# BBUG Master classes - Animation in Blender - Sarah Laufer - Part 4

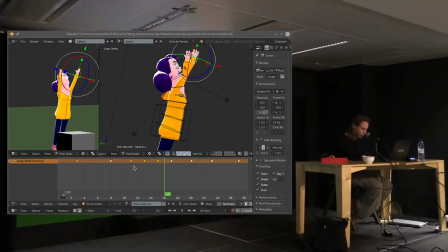71:18 Tac. Tac, comme ça il passe vers l'avant et on a un bel arc. Puis cette part... Ah, sauf que les bras ici, ils reviennent devant, donc c'est pas terrible.
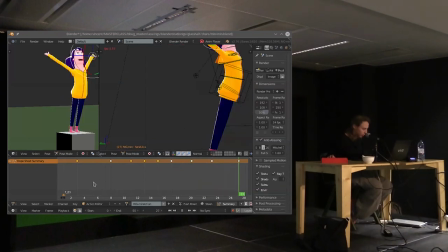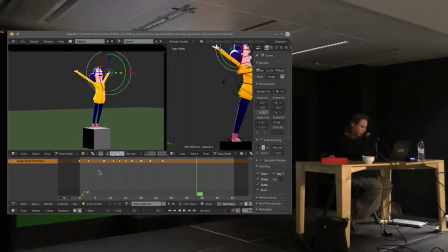Non, donc... Tu vois, et donc ils prennent en compte l'avant et l'après, basiquement.
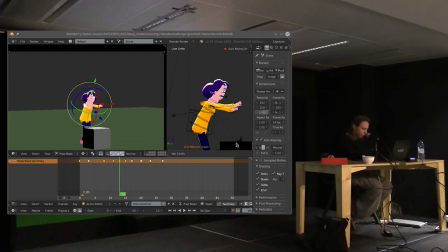72:00 Ici, on va aussi lui faire un petit retard sur la tête. Tac, tac. Et voilà, et en gros, vous continuez comme ça, hein, à remplir les espaces. Puis il va y avoir un moment où il va falloir spliner. Ok?
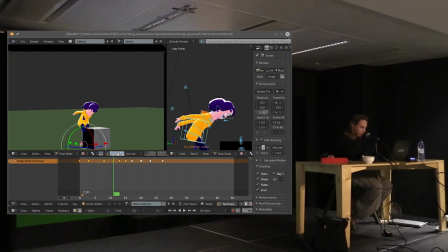72:19 Donc pour là, c'est juste du blocking, on a mis des extrêmes, des in-between, des breakdowns, et on n'a pas encore mis vraiment d'anticipation ou de réaction,
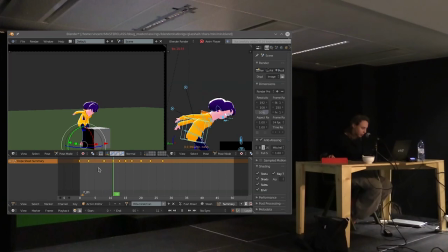72:35 mais comme c'est bientôt la fin, hein, je vais juste passer en spline pour qu'on voit un peu comment c'est moche quand on spline. Parce que quand on est en step, ça a l'air toujours super snappy et tout, parce qu'on voit que comme ça, et le cerveau fait le reste.
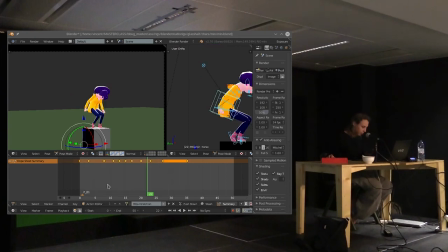72:54 Et puis après, je fais T, Bézier. C'est beau. C'est horrible. Alors, hein? Alors, basiquement, quand on spline...
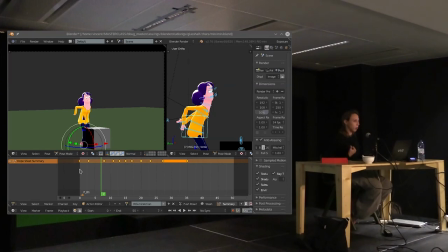73:11 Alors pour ce cours, nous, on va pas spliner, parce que comme on les fait 12 frames... Oui, c'est ça. 12 frames par seconde. On va juste faire en step, tout. On va faire 12 frames par seconde, vraiment. Sans splainer. Alors, splainer, qu'est-ce que ça veut dire?
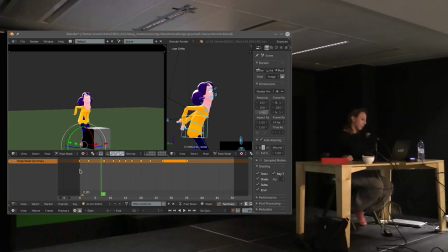73:27 Ça veut rien dire, d'abord, c'est un franglais. Mais ça veut dire, en gros, que ça. Ça veut dire, quand je fais... Merde. Contrôle T. Ou, pardon, T. Quand je fais T, c'est tout simplement T. Et que je passe de constante,
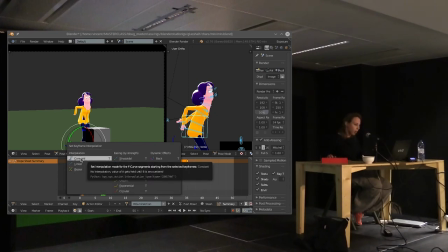73:44 donc qui était en mode step, ou c'est-à-dire qu'on ne voit pas d'interpolation, à Bézier, où maintenant je vois toutes les interpolations.
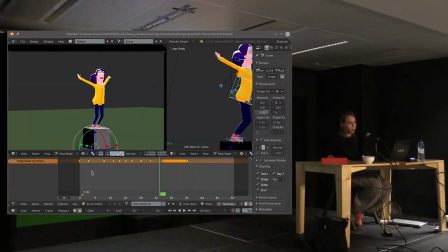73:52 Ok? Donc où je demande à l'ordinateur de me remplir les blancs. Et c'est moche, parce qu'il fait ça automatiquement et il n'a aucune idée de comment ça devrait se faire. Alors, c'est à ce moment-là, et là pour l'instant, j'ai à chaque keyframe dans tout ça, c'est des...
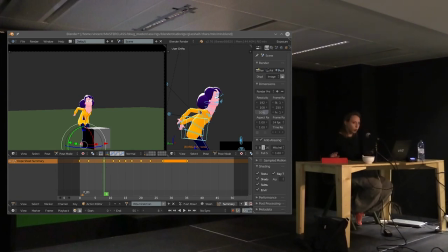74:10 Enfin, ici, j'ai tout le temps qui est tout le personnage. Mais si on, maintenant on va commencer à travailler les courbes, etc., c'est à ce moment-là que je commence à aller
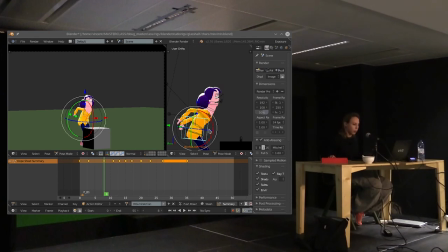74:27 contrôleur par contrôleur, et où là, je vais travailler uniquement sur le contrôleur du torse, de celui-là, qui est le plus important. Hein. Celui qui prend le torse, c'est le plus important.
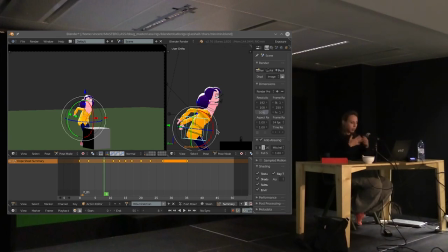74:41 C'est celui qui va donner la vie, c'est celui qui exprime tout le mouvement, celui qui porte le plus. Hein. Donc en général, quand je passe en spline, la première chose que je vais commencer à travailler, c'est le torse, parce que c'est lui qui me donne le bon timing et qui prend tout.
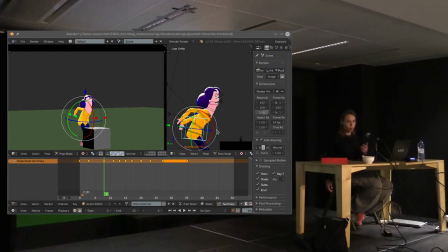74:56 Et après, on s'occupe des extrémités, de la tête, du sourire, de ci, de là. Ok. Donc à ce moment-là, quand je spline, la première chose que je vais faire, du coup, c'est regarder un peu la gueule du Graph Editor.
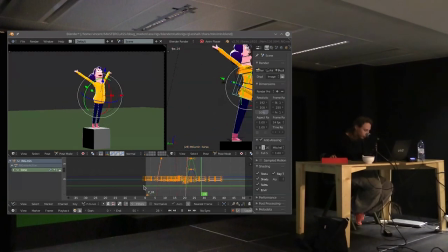Et là, commencer à travailler les canaux.